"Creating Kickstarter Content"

G'day guys, what's cracking? It's Ralph here. I'm stoked you can join me today as we look at a Kickstarter campaign. About three months ago, I was asked if I could provide all the creative muscle into a Kickstarter campaign that I want to show you today. So if you enjoy this content and you're enticed in to the channel, check out some of the other videos. If you haven't already, please like and subscribe and join in the creative crew as we put out content on Tuesdays and Saturdays and have a blast doing it. So let's get into it.
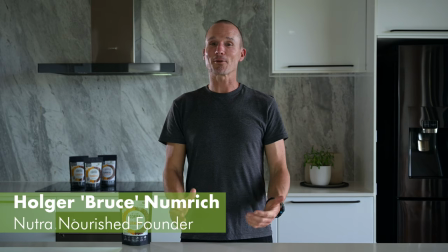35s Hey guys, it's Bruce from Nutri-Nourished Heal and this is a project for those of you who love coffee and care about their health.
So that is the beginning of the feature video of our Kickstarter campaign. So to understand a little bit about this, we're going to go to the website now and I want to talk you through some of the intricacies and things about Kickstarter from a creative point of view that might just entice you or inspire you or help you if you're in this thing or you might even want to support the Kickstarter. But anyway, let's have a look. This is the website that you go to when you start a Kickstarter campaign.
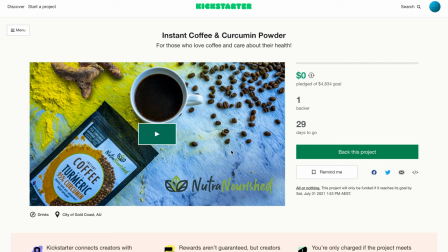73s
It always has a feature video. It needs to have a feature video otherwise it's just lame.
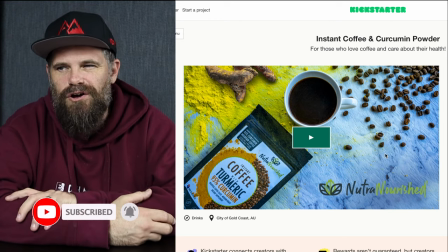79s
Like they don't say that because they can't say it's lame but if it doesn't have one there's some horrific percentage of Kickstarters that don't get funded if you don't have a video.
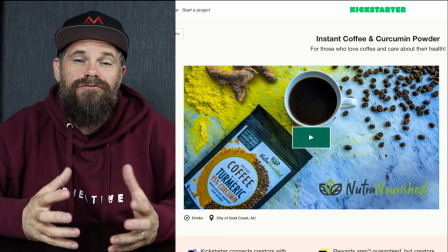88s
So one of the primary challenges of us was to get a video that really worked.
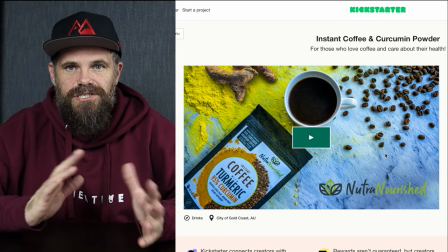94s
And so we wrestled with this, we played with this, we were scripted, there was numerous attempts and what we have here is the final product.
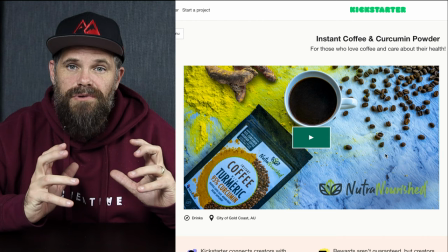103s
So I'm going to play through a little bit of it, we'll jump around because there's some interesting things I want to talk about that compile this video.
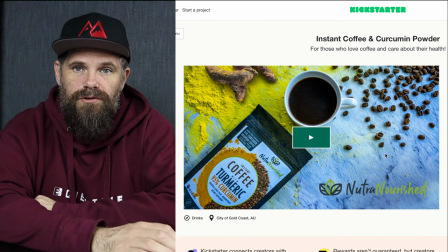110s
So, well, you've seen the intro already.
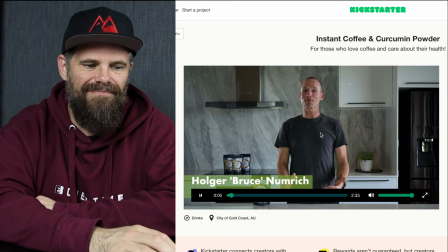116s Hey guys, it's Bruce from Nutri-Nourish Teal. And this is a project for those of you who love coffee and care about their health.
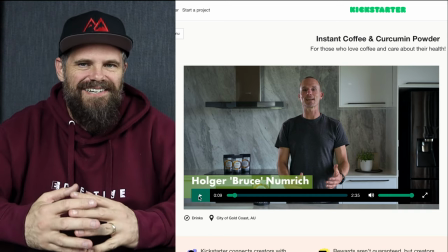123s So let's get...
Let's get started. Or into it. This is Bruce Holger.
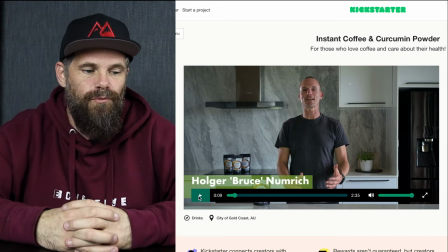129s
He is the brains behind this whole operation who I'm working with. And this is our video.
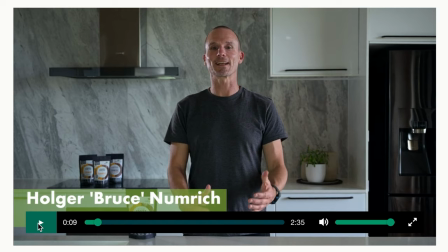136s
Now, just have a look at this. It took us ages to find the right kitchen to film this in. And I originally said, let's go outside, film outside. Holger was a little bit skeptical about that idea. And so we arrived at this kitchen.
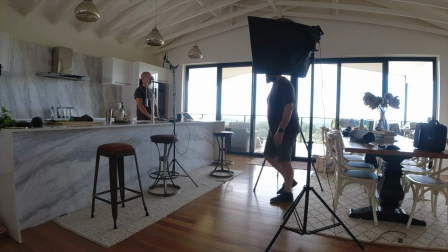147s
This kitchen is stunning. Here's some vantage point of what the kitchen looks like.
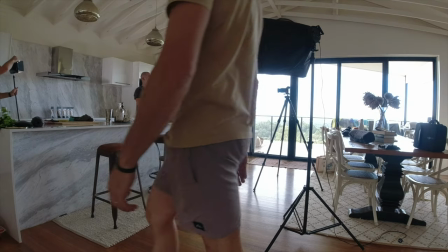152s
And as you can see, lighting this was a bit of a dream. So we had our main light just here.
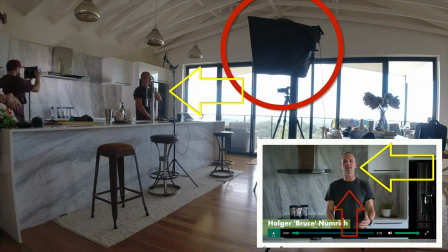158s
We had light streaming in from the window onto the left side of his face from here. And then I used a back highlight. So we have a key light facing, lighting up his right front,
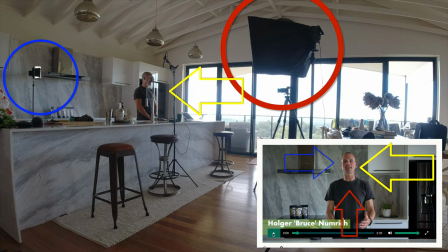171s
the side light which is the window from the outside and then a highlight light which is slightly behind him.
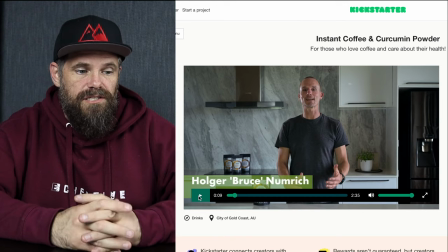179s
Now here's the challenge that we faced. When you look at this, there's one of those fridges that's smart,
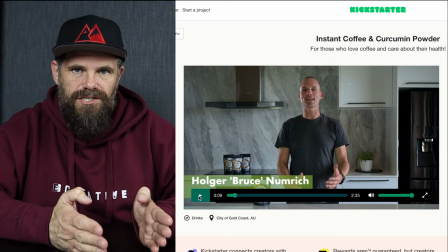186s
it just tells you everything to do and what you need and stuff but it had this dirty big LCD screen which was just totally
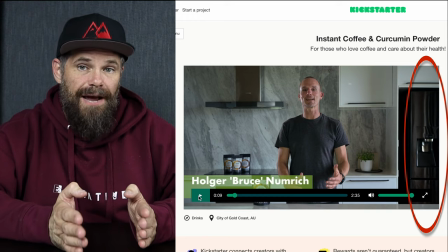191s
annoying so that's just off frame to the right. however just off frame to the left is the
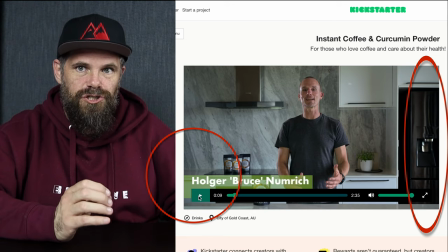197s
sink and so we had to position this just bang on so it was straight but also tucked in but had a bit of
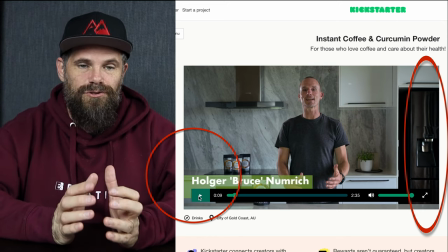204s
the bench and the top of his head so it took a while just to get that nailed then you'll see there's a range hood it's what we call it in
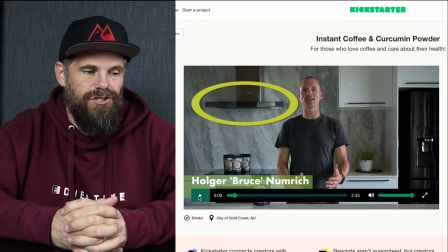211s
Australia which is just to over his right shoulder which is over the stove to take up the heat but there was this dirty big reflection from the lights that was caught in that as there was from the fridge.
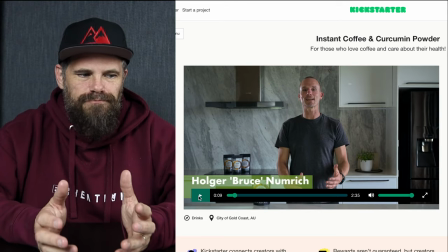223s
So we had to position all our lighting so it wasn't only out of frame but the reflections of which weren't distracting because we couldn't do anything about that. We also didn't want to create any shadows so we had to light powerfully but from
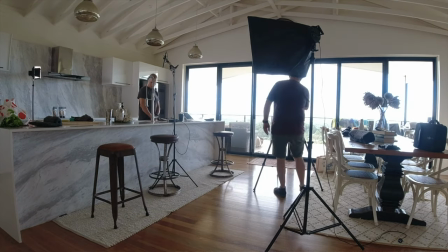237s
a long way back and diffuse that light and then we had to microphone him.
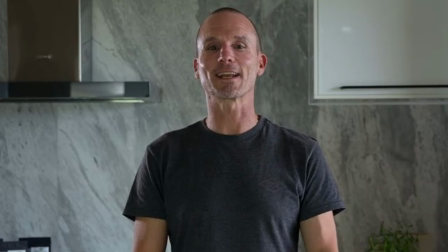242s
So we opted against a lav mic which would look just a little bit tacky and not as pro as we wanted to be and I got the NTG3.
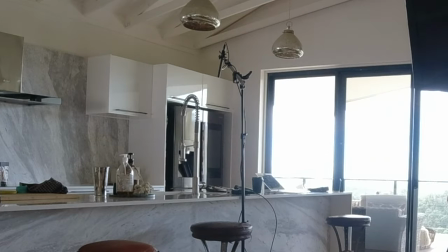250s
It's the I use from here it's a boom mic from Rode.
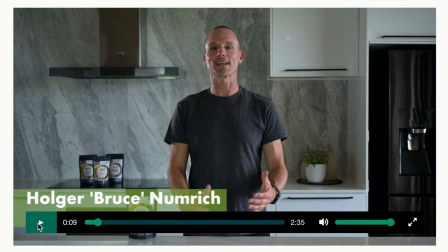254s
We boomed it just out of shot so it picks up the maximum amplification but the minimum reverb.
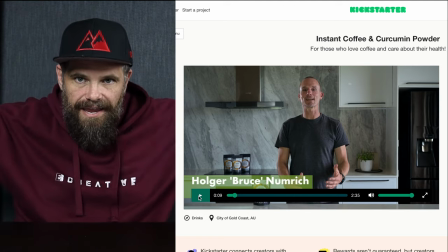261s
So reverb is especially in kitchens is the echo as the sound bounces back in and we wanted to minimize that because it's just distracting.
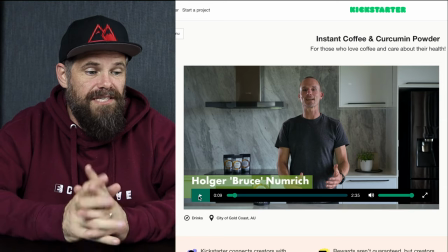269s
Good audio is essential and so we had this this down then he's like I need some words.
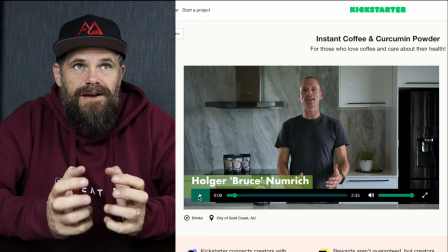275s
He'll shoot me for saying this but he was like I need to I need to be able to remember what I'm saying and as you can tell as you
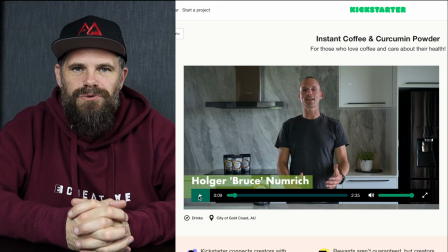282s
watch this for yourself later on maybe he had a few words so we put a teleprompter just under camera which I don't think it
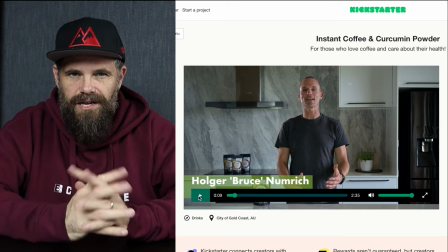288s
looks like he's looking at the teleprompter but don't tell too many people that sort of like a bit of a trade secret we then wanted to put some
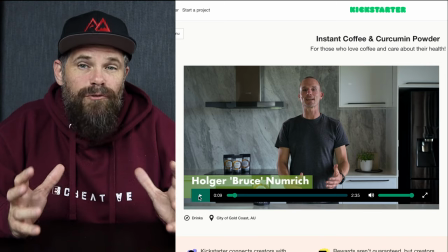295s
soundtrack to it like a boppy soundtrack kind of get people into it but not overpowering just as sort of as an audio bed to hold
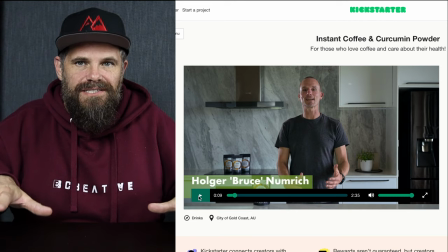303s
it together so the silences weren't intimidating and we did that.
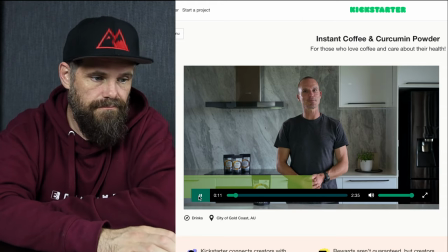308s
We then filled it with some stock video. Watch this. We had a variety.
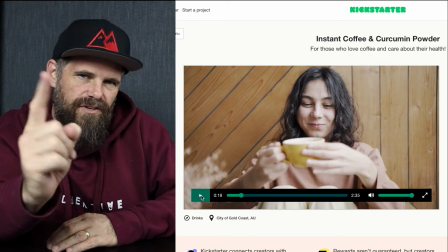318s
And it's at this point I would love to say this video was brought to you by... but it's not
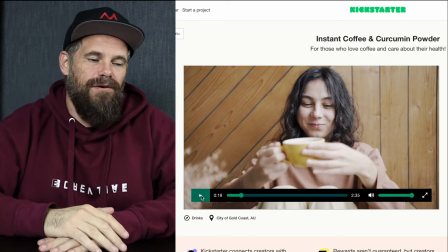323s
it's not we just uh sourced this stock footage
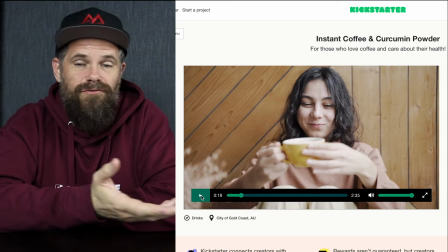327s
um from the internet and um it's we have the rights to use it and so we used it um to capture the feel and the
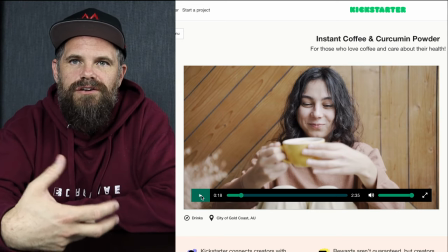336s
the sense of story that we're trying to to convey so it had to be a mixture of seeing Holger and building
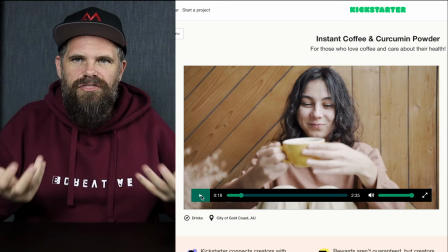344s
trust but also at the same time of feeling the things that he was talking about being emotionally drawn into them.
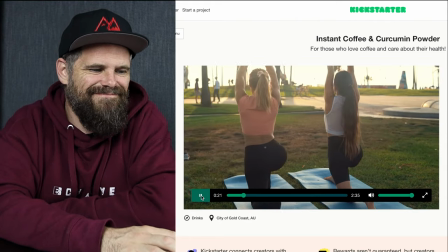352s You want to be healthy and active because life without pain is a better life. Isn't it?
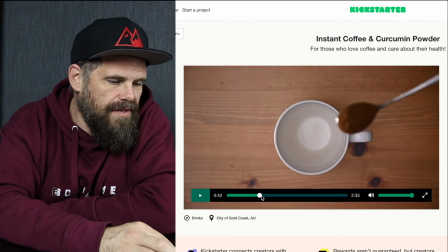357s I'm sure we all agree on that.
Yes. Now this is this shot I'm pretty proud of.
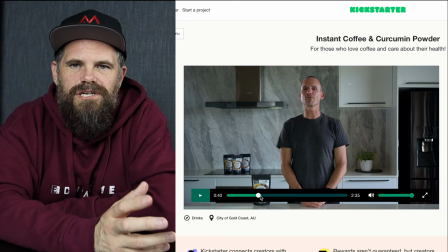363s
We wanted to do something different a different shot about making coffee.
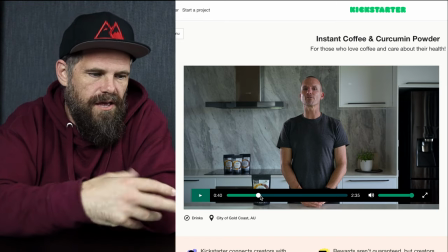366s
It's an instant coffee powder with curcumin to make you more healthy and so we're trying to convey that and this is what we came up with.
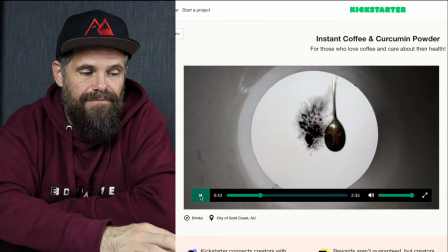373s I'll provide you a simpler way to make good.
Oh, look at that shot. Look at it.
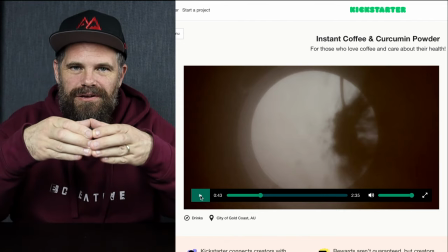380s
That is with a big bit of PVC pipe and some glad wrap over my phone.
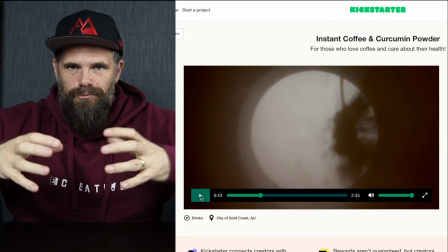385s
And it's balanced here by a few books and a couple of like plier things.
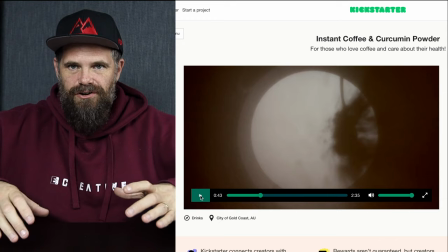391s
And I then pressed record and positioned the phone. But I looked underneath it.
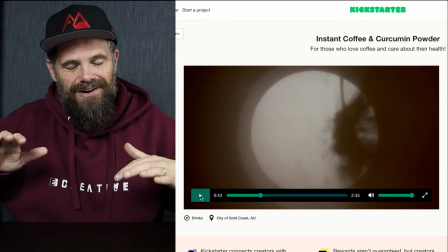399s
So I had the phone slightly off the bench. It was quite a drama and then poured the tea spoon in and so it looks like you're inside the cup.
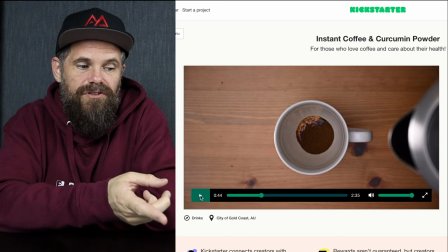408s
Very exciting And then I love this you see this you see this little bit of like sunshine here
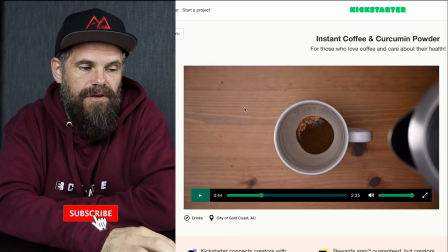414s
That's caused by the reflection from the light coming in from here And it either illuminated the porcelain which made this light or it bounced the light off here I'm not sure how it did it,
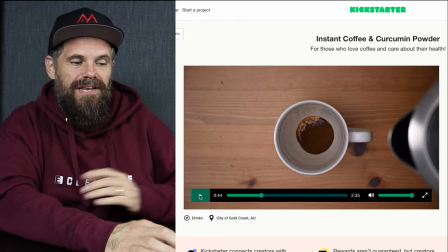424s
but it's a nice little touch And then I made it but I kept the cup in exactly the right place all the way through
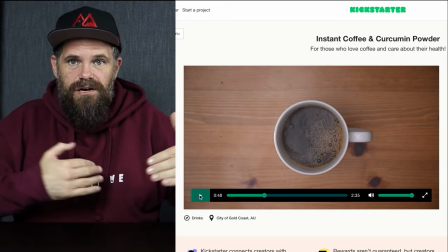432s
and then just chop those scenes on top of each other and so it looked like it was a really
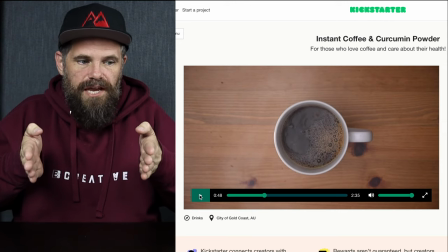437s
short segment when actually it probably took half an hour
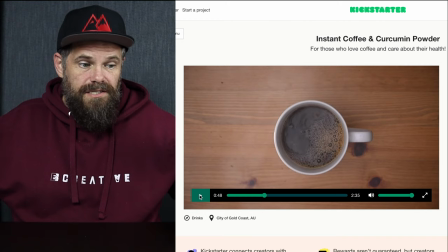442s
to film but we did this by keeping the cup in dead center I
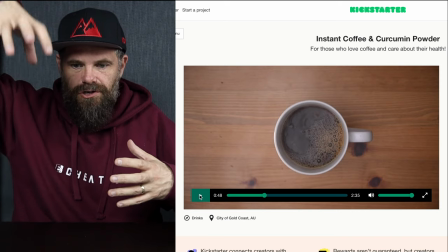446s
had a tripod that shot down shot top downs and I made
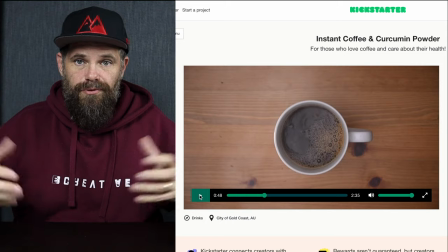451s
sure I didn't touch or move the cup throughout the whole process and it came off
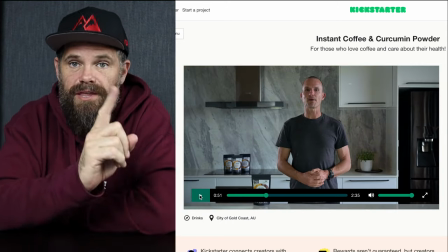455s
came off right now watch this It's anti-inflammatory.
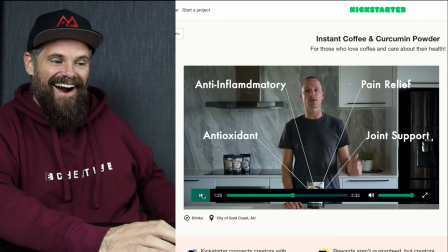461s It's antioxidant. Provides pain relief and joint support.
Just turn it. You want to make a list exciting?
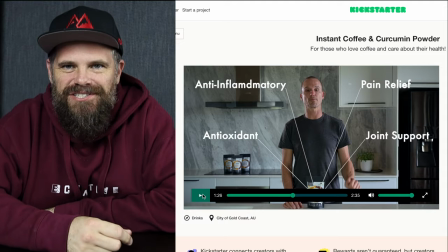470s
Boom! Because the list before that we had was boring.
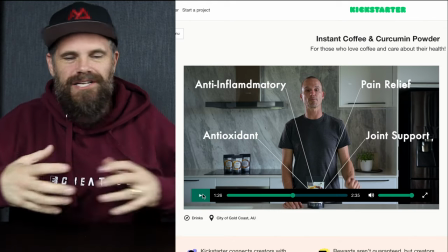474s
And so that's simply photoshopped transparencies layered on top of each other with the sound effect as they come through.
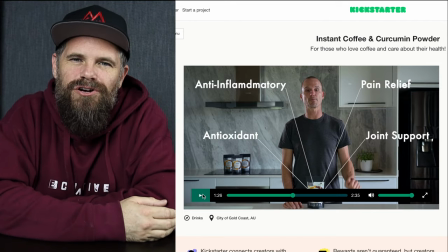482s
But it just brings the point across, I think, in a more creative manner.